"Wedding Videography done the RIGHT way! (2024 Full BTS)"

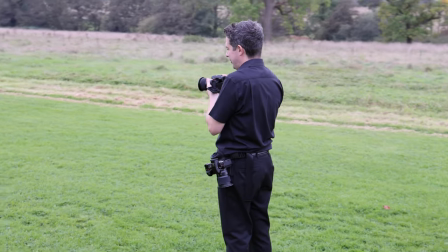8:15 And then while you're there, I want you to look at who's going to be the first on the dance floor tonight.
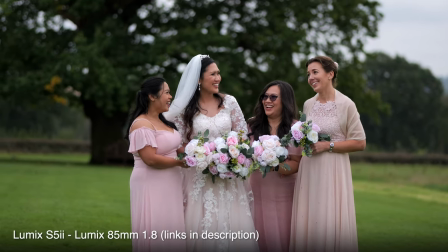8:22 Sometimes some people feel very nervous being in front of the camera, so anything you can do to take their mind off it,
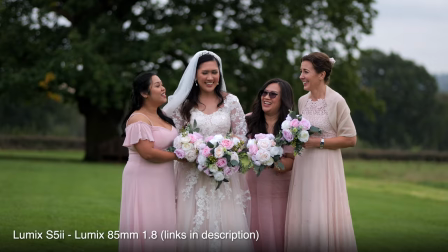8:27 any way you can get them to laugh and interact, is going to result in great shots.
Nice, lots of smiles, looking at each other.
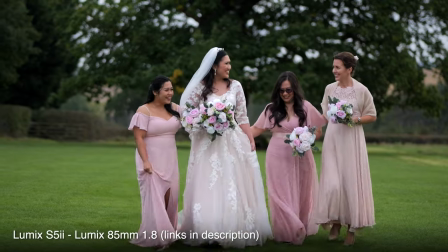8:35 Although this is quite similar to what they were doing before,
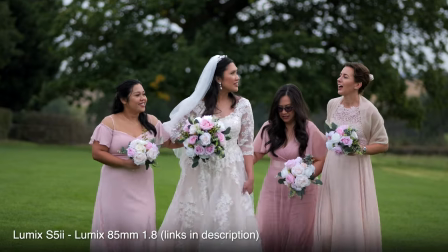8:38 this time I wanted to shoot it on an 85mm lens just to get a nice close-up, and I did know that the wide shot combined with this,
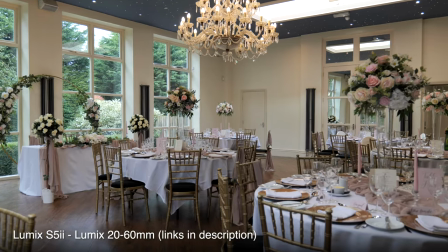8:45 they might cut well together in the edit. I then went inside to get some shots of the wedding breakfast room, including an establishing shot and a couple of details.
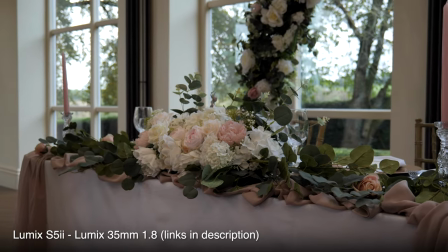8:54 The timing of this is quite crucial. You want to go in about 10 minutes before everybody's welcomed in.
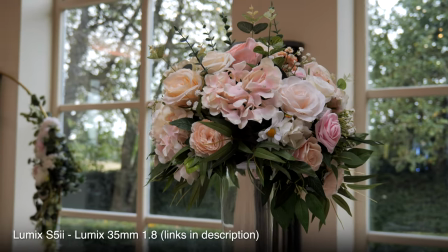9:00 By that time, the room will be finished and looking beautiful, but you won't have guests who've left jackets on the chairs.
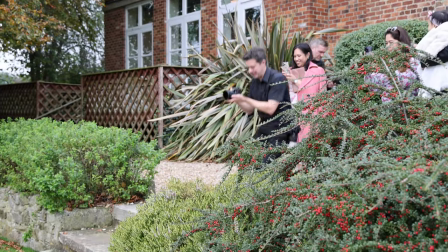9:06 And then just walk in together down that way. Feet, whenever you're ready. Yeah.
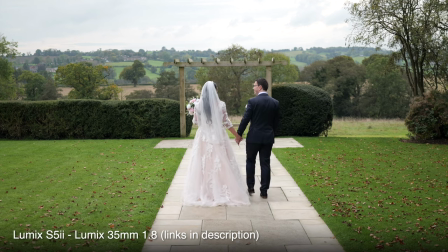9:12 So we're now at the couple shoot, and it's important to get lots of movement. Ask your couple to walk from point A to point B. Ask them to hold hands maybe.
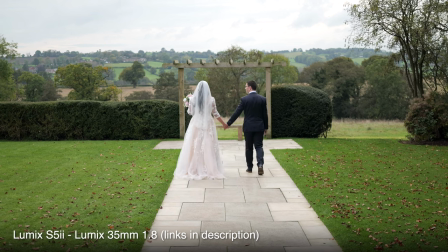9:21 Just give them some basic direction and you should get some lovely natural shots as they're doing these actions.
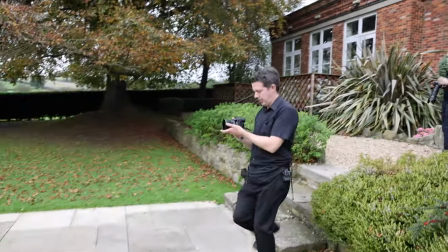9:27 I might have to go down a bit, is that right? Am I on your shot if I'm here? You sure?
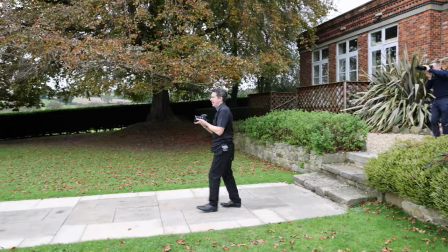9:33 Yeah? Okay, so just gonna get you facing into each other now if that's all right.
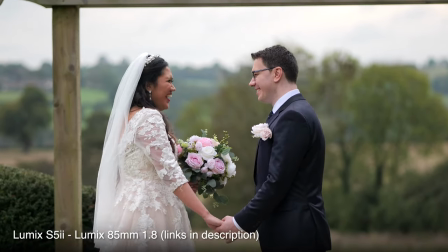9:40 And then pull each other close. So get close together and have a little kiss if you want.
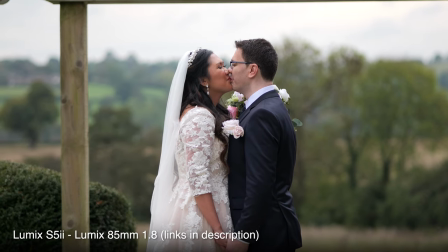9:51 Good stuff. The
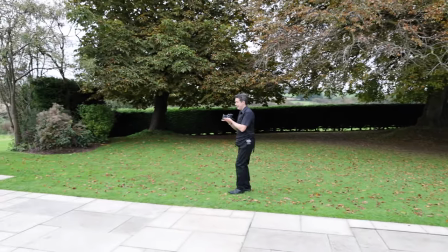9:55 baby doesn't like it. And now, I'm going to get you, Lau, yeah, to whisper something to Ami that you think is going to make her laugh.
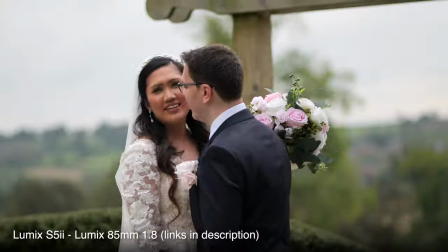10:03 Oh, yeah, yeah. So... In here. That's it.
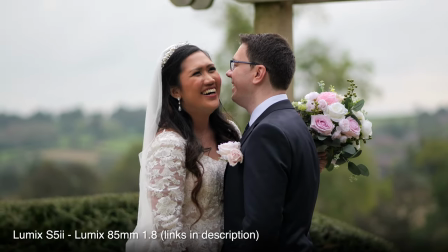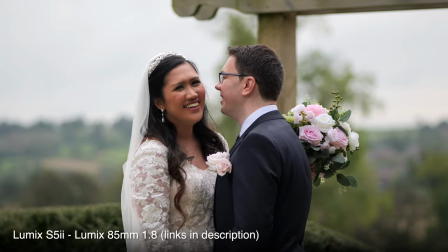10:11 A bit rude. Hey, rude ones always work. Always works.
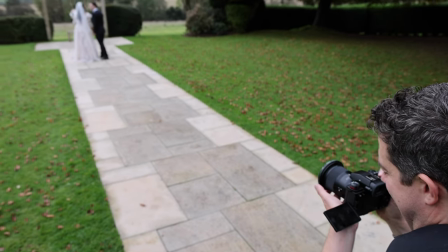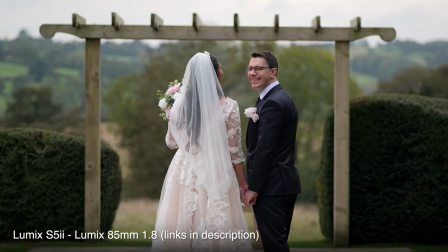10:21 Oh, he's making you work for it, Ami, isn't he? Look at each other.
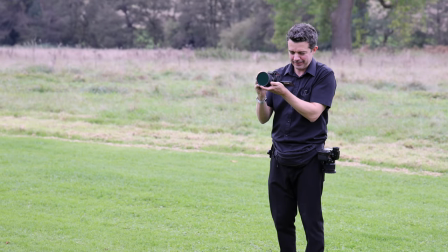10:26 Yeah, that's good.
I chose to start with a wide shot to show the couple with the venue in the background.
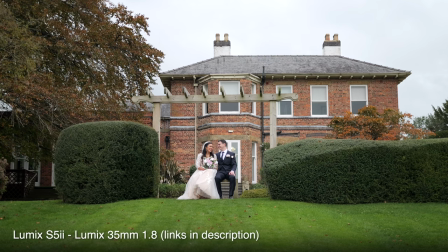10:32 Obviously, they've chosen that venue for a reason, so you want that in the video. But then you want to go in and get some close-ups.
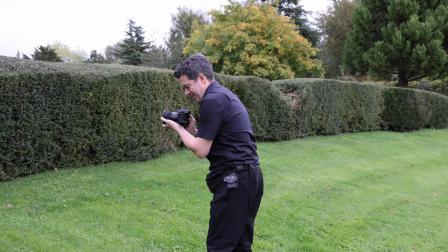10:38 Think about the edit in your head.
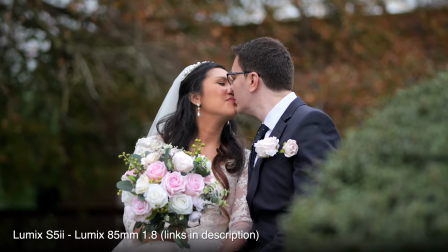10:39 You always want to think about cutting from a wide to a medium and then a close. Get collections of shots that you know are going to match up nicely together.
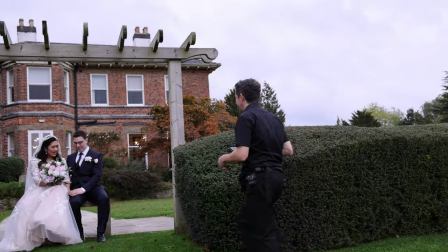10:48 And then you mentioned the rings. That would be nice. Put your hands on top of each other in a way that shows them.
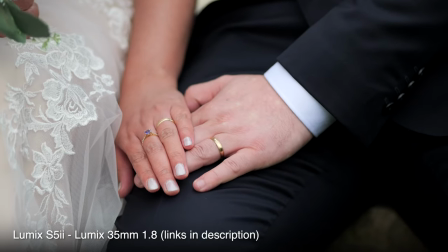10:53 Yeah, that's nice. That's lovely.
Shots like this add variety to your video and ensure that it's not just endless shots of people.
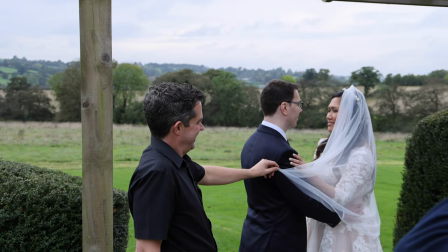11:02 Where possible, try and work together as a team with a photographer. Makes the day so much more enjoyable and helps you to both get great results.
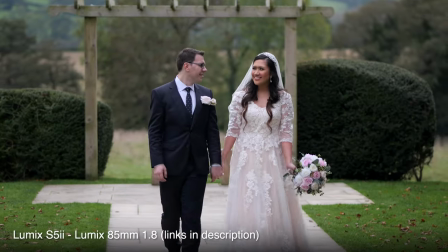11:10 Walking towards us, looking at each other, very romantic.
And remember what I said about getting collections of shots.
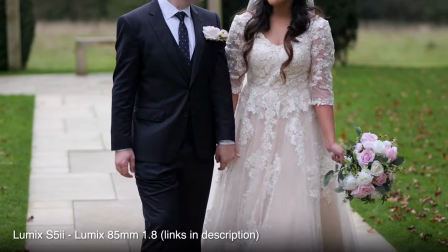11:17 As the couple got closer, I got a shot of them holding hands for a bit of variety.
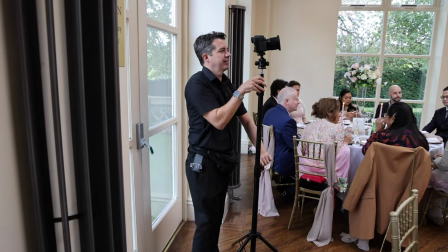11:24 So the couple shoot is over, all of the guests have entered into the wedding breakfast room and the couple are about to be welcomed in.
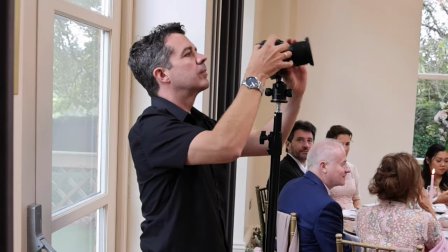11:32 So I'm quickly setting up my safety camera so it can get a nice wide shot as they come into the room and everybody applauds.
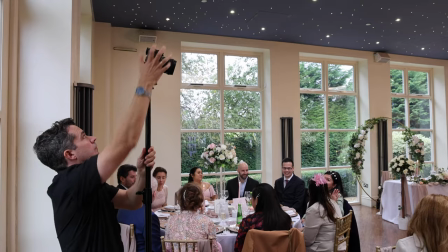11:38 I use this heavy duty light stand with a ball head so I can raise it up much higher than a tripod would ever go,
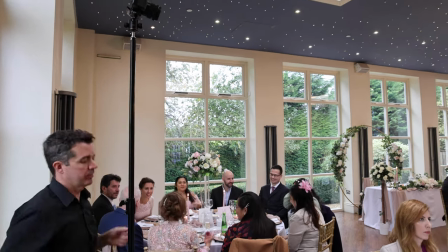11:45 and it will see over any guest that may stand up and give an applause.
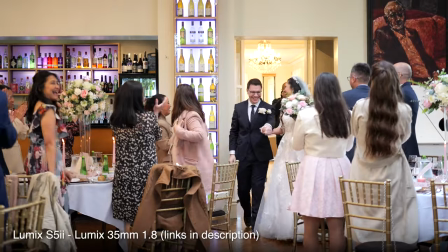11:51 The wedding planner announces the couple into the room. I have the lovely wide shot and I have another camera in my hand,
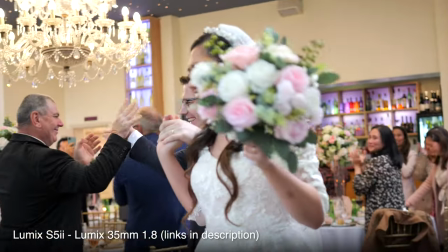11:59 autofocus on at the center, and I can just pan with the couple as they head over to the table.
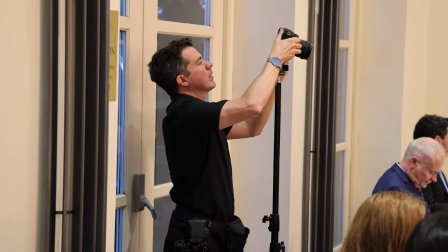12:07 A couple of hours have now passed, we've all had a break, the guests and the couple have had their meals, so it's nearly time for speeches.
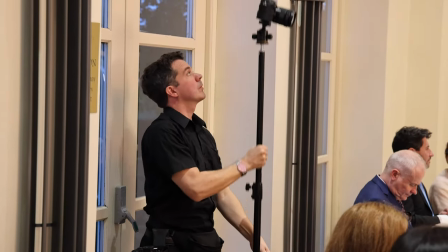12:15 I'm just going to adjust the exposure on this camera as the light levels outside have dropped.
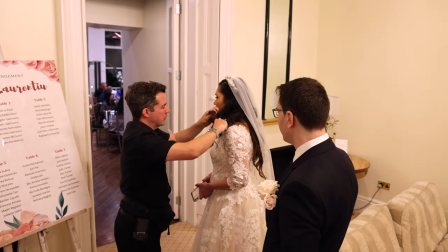12:21 I'm now marking up the bride who's going to be giving a speech.
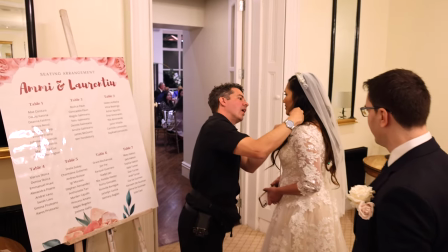12:24 I've got a nice white lav mic for her. And then the same with the best man. Put one here as well.
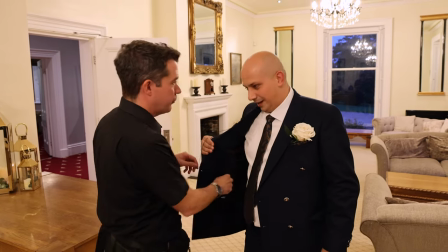12:29 So this won't make you any louder, but it will just record you for their video.
Back into the wedding breakfast room.
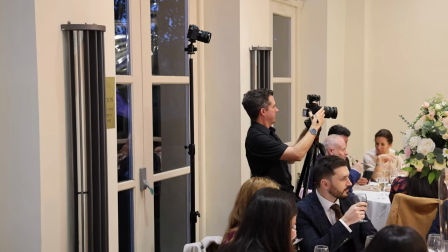12:37 I'm getting my main cam ready. This is going to be a close-up on the person who's speaking.
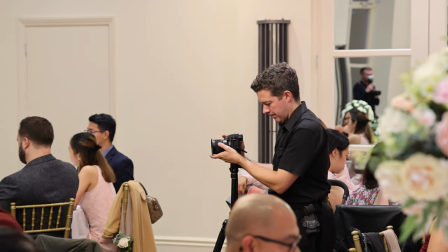12:43 And this third camera here, this is going to be a reaction cam. So it's going to be a close-up on either the groom or the bride and groom together.
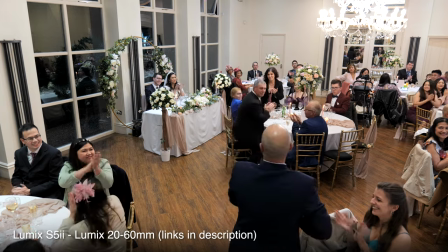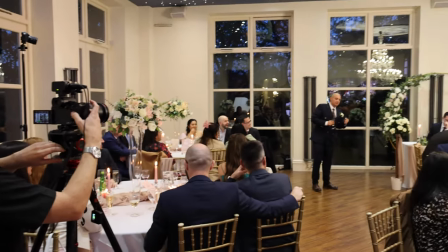12:58 So I'm manning my main camera, just adjusting it for where the best man has decided to stand.
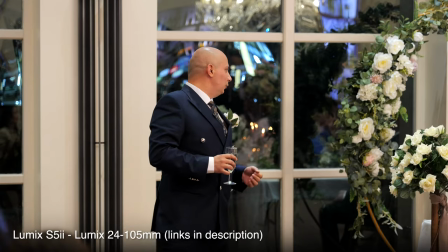13:05 We switched to the virtual world. Some of us know.
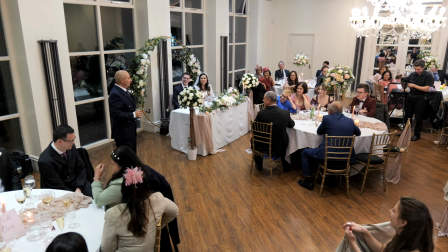13:11 And then partway through the speeches, I actually decided to switch the roles of the main and reaction cameras because I managed to get better angles by doing so, as you'll see in the two shots here.
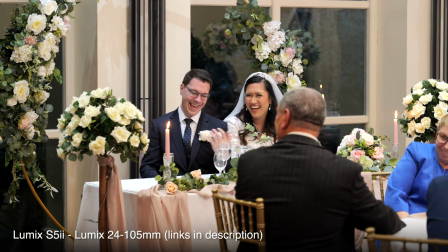13:21 He was saying that. He was, in the beginning. Where? He was, she's wonderful, man, she's wonderful.
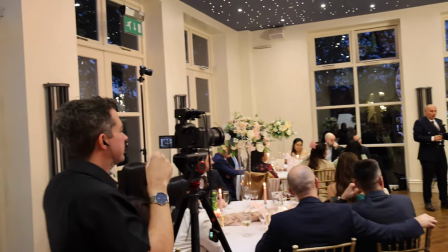13:30 If you do leave your main camera, always be sure to go back quite regularly just to check that the audio levels are good.
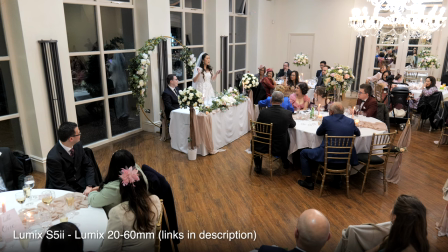13:37 And then it was time for the bride's speech, and I just adjusted my main camera accordingly.
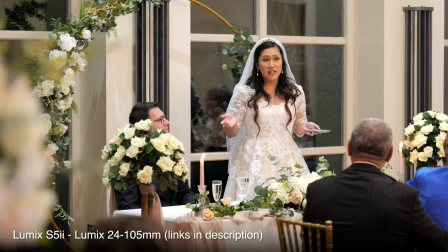13:43 And we really wanted to share this moment with you. We did this wedding for you guys. So it's not really for us, if it was just us, it would just be a small one, but...
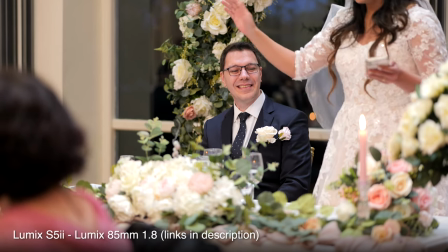13:50 And you'll see, I adjusted the reaction camera just to show the groom's reaction this time.
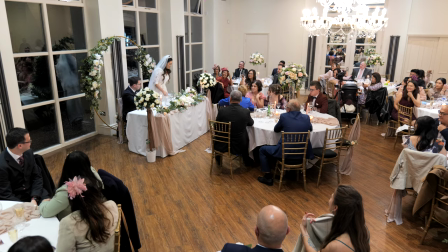13:55 Yeah, thank you.
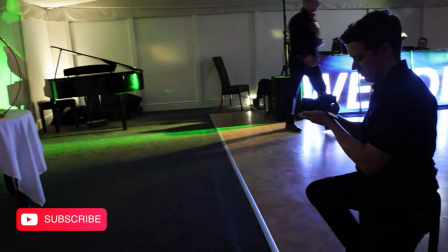14:01 So, speech is all done. We've now headed into the marquee where the evening reception will be taking place.
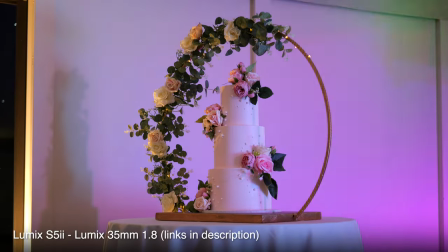14:07 And I'm getting a nice wide shot here of the cake.
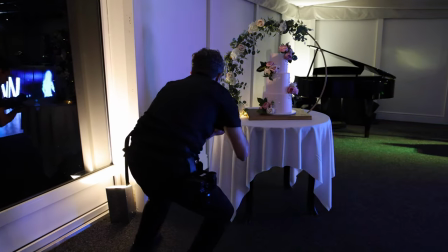14:12 And then, as I mentioned earlier, it's always good to get collections of shots, so I'm moving in for a nice close-up with a bit of movement.
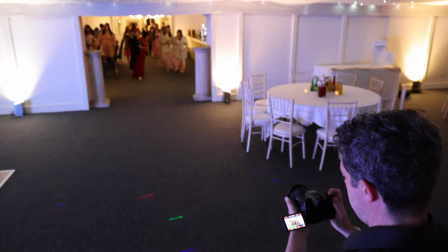14:19 The guests are now starting to make their way from the main hall into the marquee, so it's nice to get a shot of them all arriving.
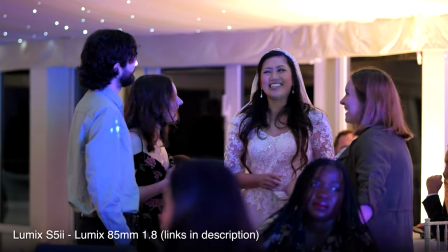14:26 I then capture a few shots of people mingling. I shoot this with the 85mm lens so I can keep far away and keep everything nice and natural.
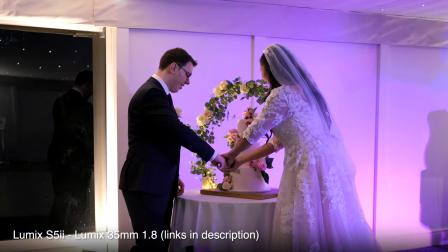14:37 It's then time for cutting of the cake, followed immediately by the first dance.
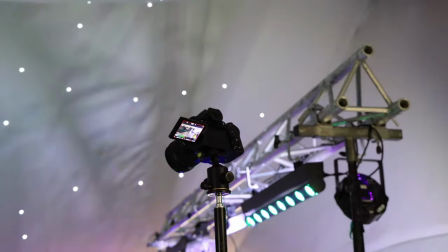14:43 Way back when we started.
And you'll see up there, I have my safety camera getting a nice wide shot of the room.
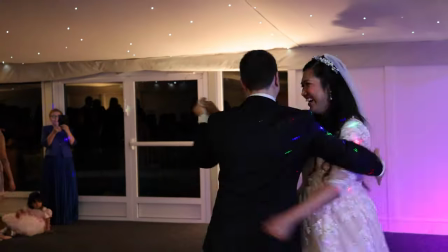14:54 And just like the ceremony, I have the handheld camera as well, so I can move about a little bit and get close-up shots from different angles.
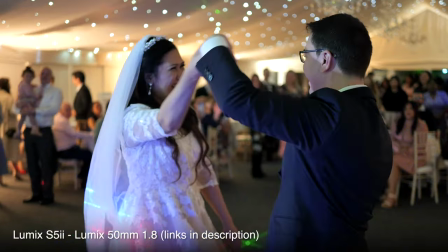15:02 And again, I'm shooting it all in 50p, so I can slow it down and make it all nice and romantic and dramatic.
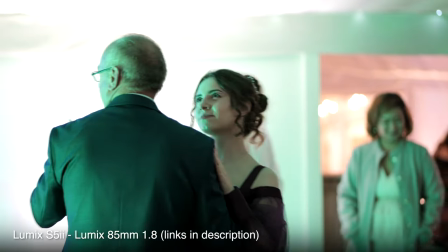15:10 Usually after the first dance, either everybody fills onto the dance floor and it stays like that most of the night, or it stays really quiet.
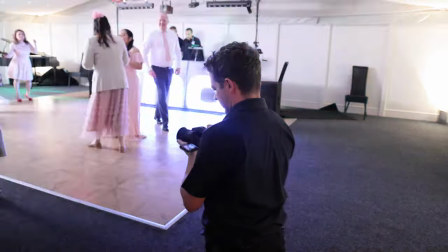15:18 At this wedding, it stayed quiet initially, so I was getting a few quick shots of people who were on the dance floor.
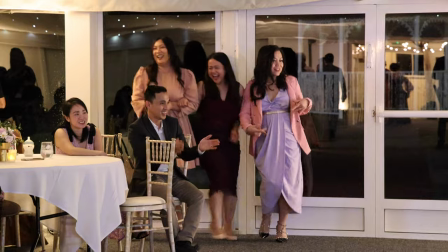15:25 But then the DJ dropped some Calvin Harris and suddenly it got full.
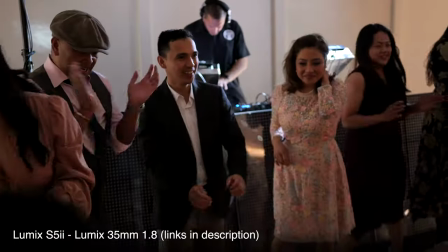15:31 I always like to get in the middle of the action on the dance floor and use a wide-angle lens to put the viewer right there in the middle of the party.
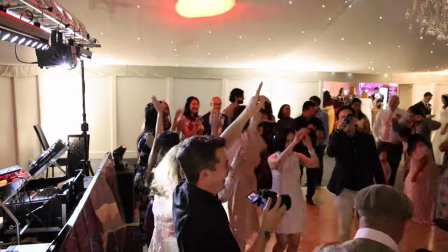15:39 I find that if you join in the fun a bit, it helps to get rid of any awkwardness of the guests that are being filmed.
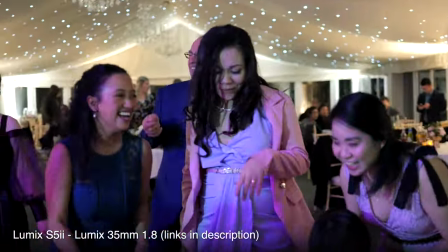15:45 They let their guard down and you get some of their best moves on the dance floor.
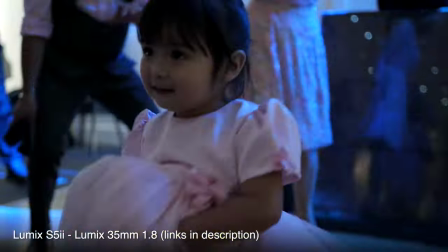15:52 Always look out for the little ones. I tend to bend down and get on their level to show how things look from their point of view.
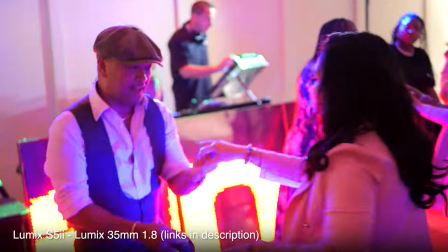15:59 You normally find some couples are really good dancers, so make sure you keep an eye out for them too.
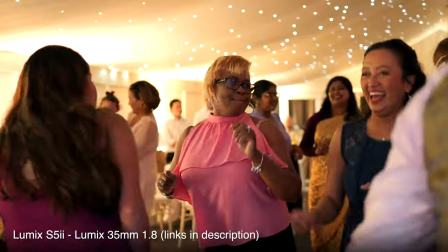16:05 And basically, just be sure to move around, try and get as many people having fun as you possibly can,
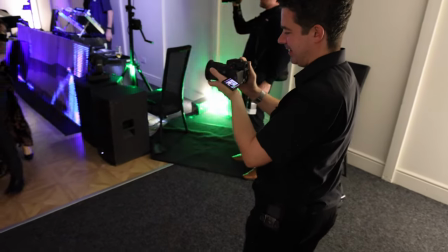16:12 and maybe consider filming it in 50 frames a second in case you want to pop any nice slow motion shots in there.
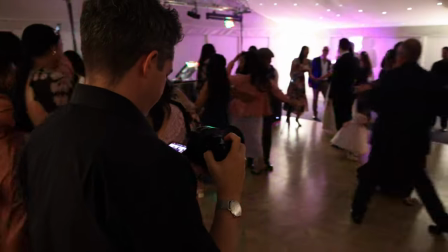16:21 And I normally find that once I've got about 10 to 15 good shots of different people dancing,
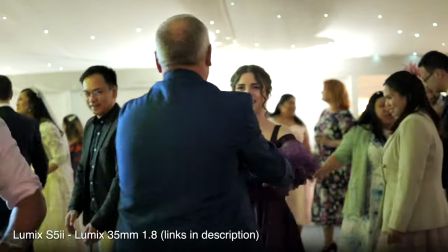16:27 it's normally enough to make a really good highlights video.